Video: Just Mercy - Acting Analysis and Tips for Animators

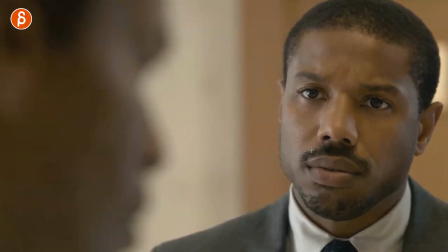All the tiny little details in the brows, the eyes, the tension in his jaw.
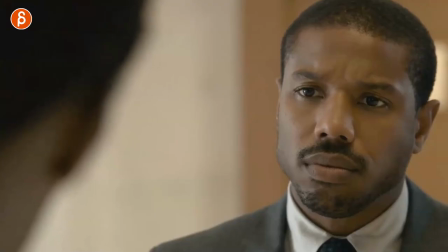Long holds, I love all this. Just the performances are so good in this.
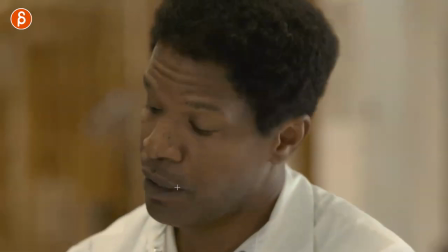And continuing again with this sequence, he doesn't see that this is not going to help him and I love how he gets up here.
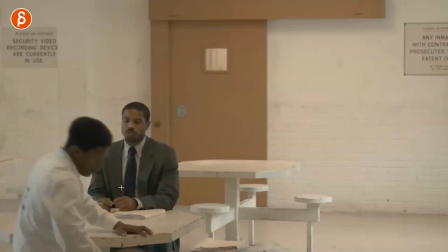So even though he says, wait, wait, hold on, hold on, he keeps talking to him.
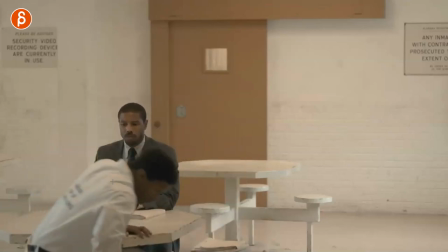It's a very specific, it's just so tired of the system and the stuff that happens to him and it doesn't lead to anything.
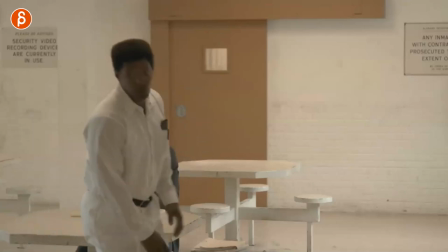You can see that tired, lean, getting up and just, all right, let me get out of here.
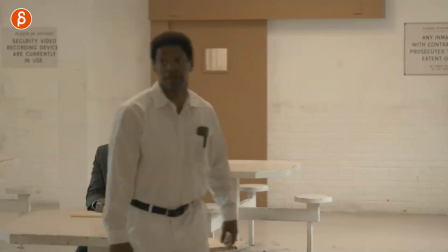There's no interest. He turns his back towards him it's just the completely disengages but also if you look at the framing after all of that this is not comfortable framing you can
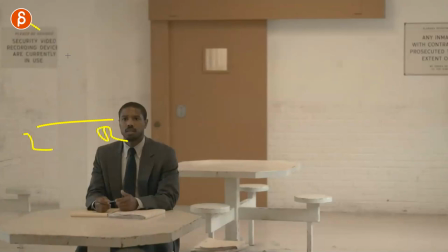see that as he looks right to left there's just not that much room here so you have all of this here that just weighs
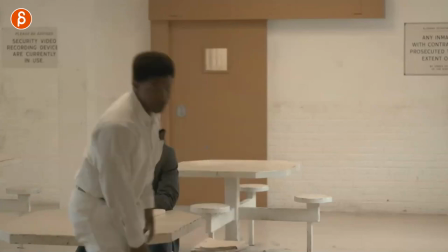on him and he's just the smaller person in frame unsuccessful in convincing him to do stick with him now speaking of standing there's this sequence here
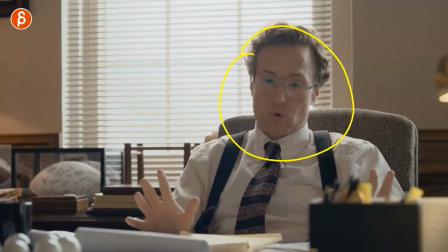where he wants something from this guy but this guy is really not helpful and at this point he decides that the conversation is over and you can
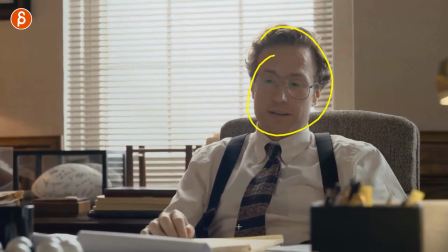see this here it's very subtle as he says this here look at that he's got that tiny nod watch his head here and nod it's like he saying all right in his mind this is done i'm done with this all right let me get up and say bye and of course he's still
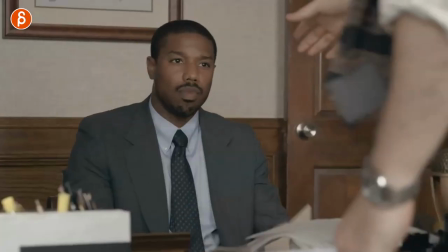sitting because he did not expect that so when you have your characters think about the thought process
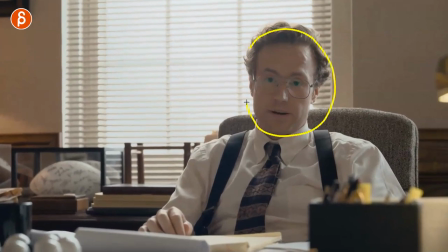think about whatever the character is going to say can you anticipate that through a look,
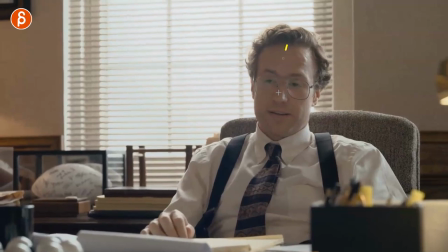through something in the face, through a gesture, be it a head gesture or an arm gesture.
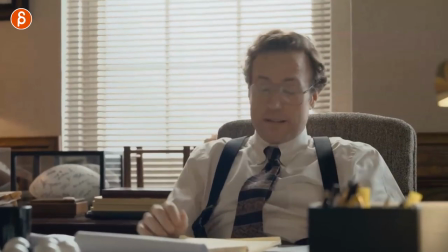And if two characters are sitting, think about, well, what if one person just gets up and it's not part of the line?
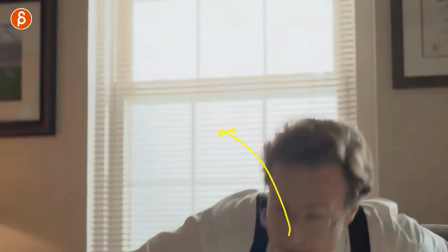You wouldn't really think that the character is about to get up. That still tells us something about their relationship.
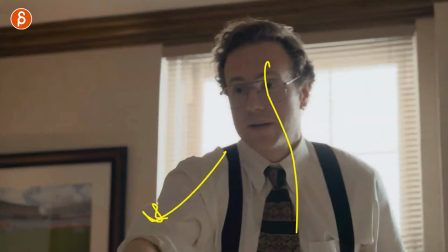Him getting up and reaching out the hand for a shake says, I'm done. I'm done with this.
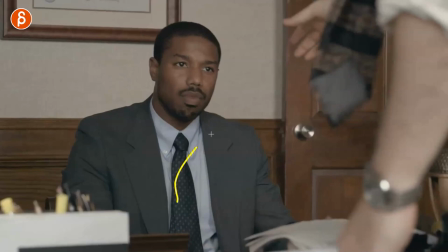And then you can play this with the character getting up and reciprocating that handshake, staying seated and looking at him going really really this is what we're going to do so you can do a lot of things in terms
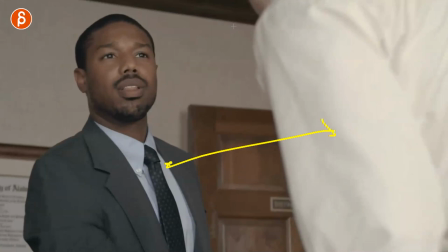of the relationship just visually the hierarchy of him being higher lower status higher
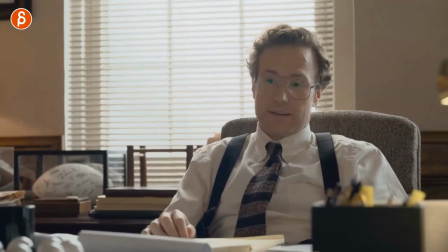status there's a lot that you can do that is not part of the audio just by you adding more subtext adding more little details and
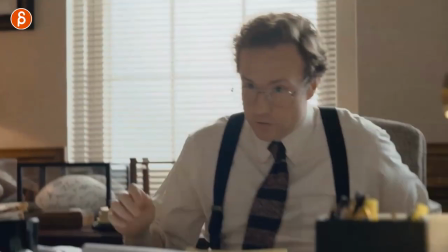thinking about what would the character do at this point that is not part of the audio but how can i push that moment even further by gestures or
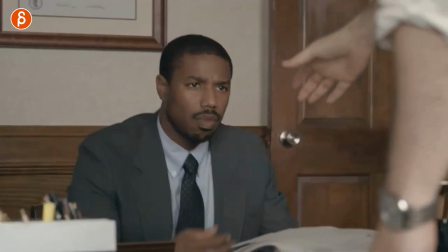posing or the distance that relationship all of that is super important establishing an interesting shot with more layers to your characters back to sitting
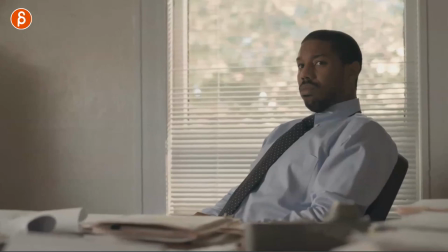she's on the phone and she has specific news about another character and you can see the change in him he is leaning back here's a phone call obviously has
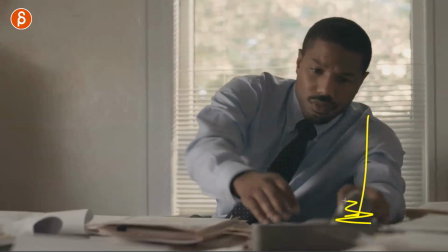to lean forward but i also like for me i like this that is to the side like you know in terms of i don't know how they staged this if they thought about that but to me it's interesting because it forces a lean it's not you know it's not one axis symmetrical he
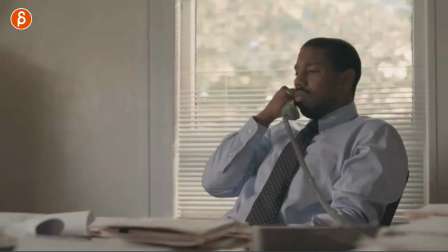has to lean over for asymmetrical posing and as he takes the phone here takes the call he realizes
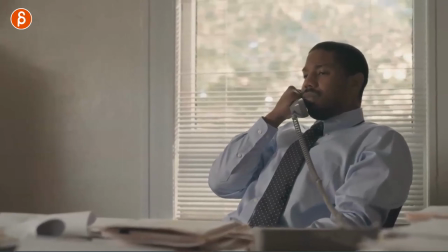wait wait something's going on you can see that too as he's looking out a couple things happening watch his face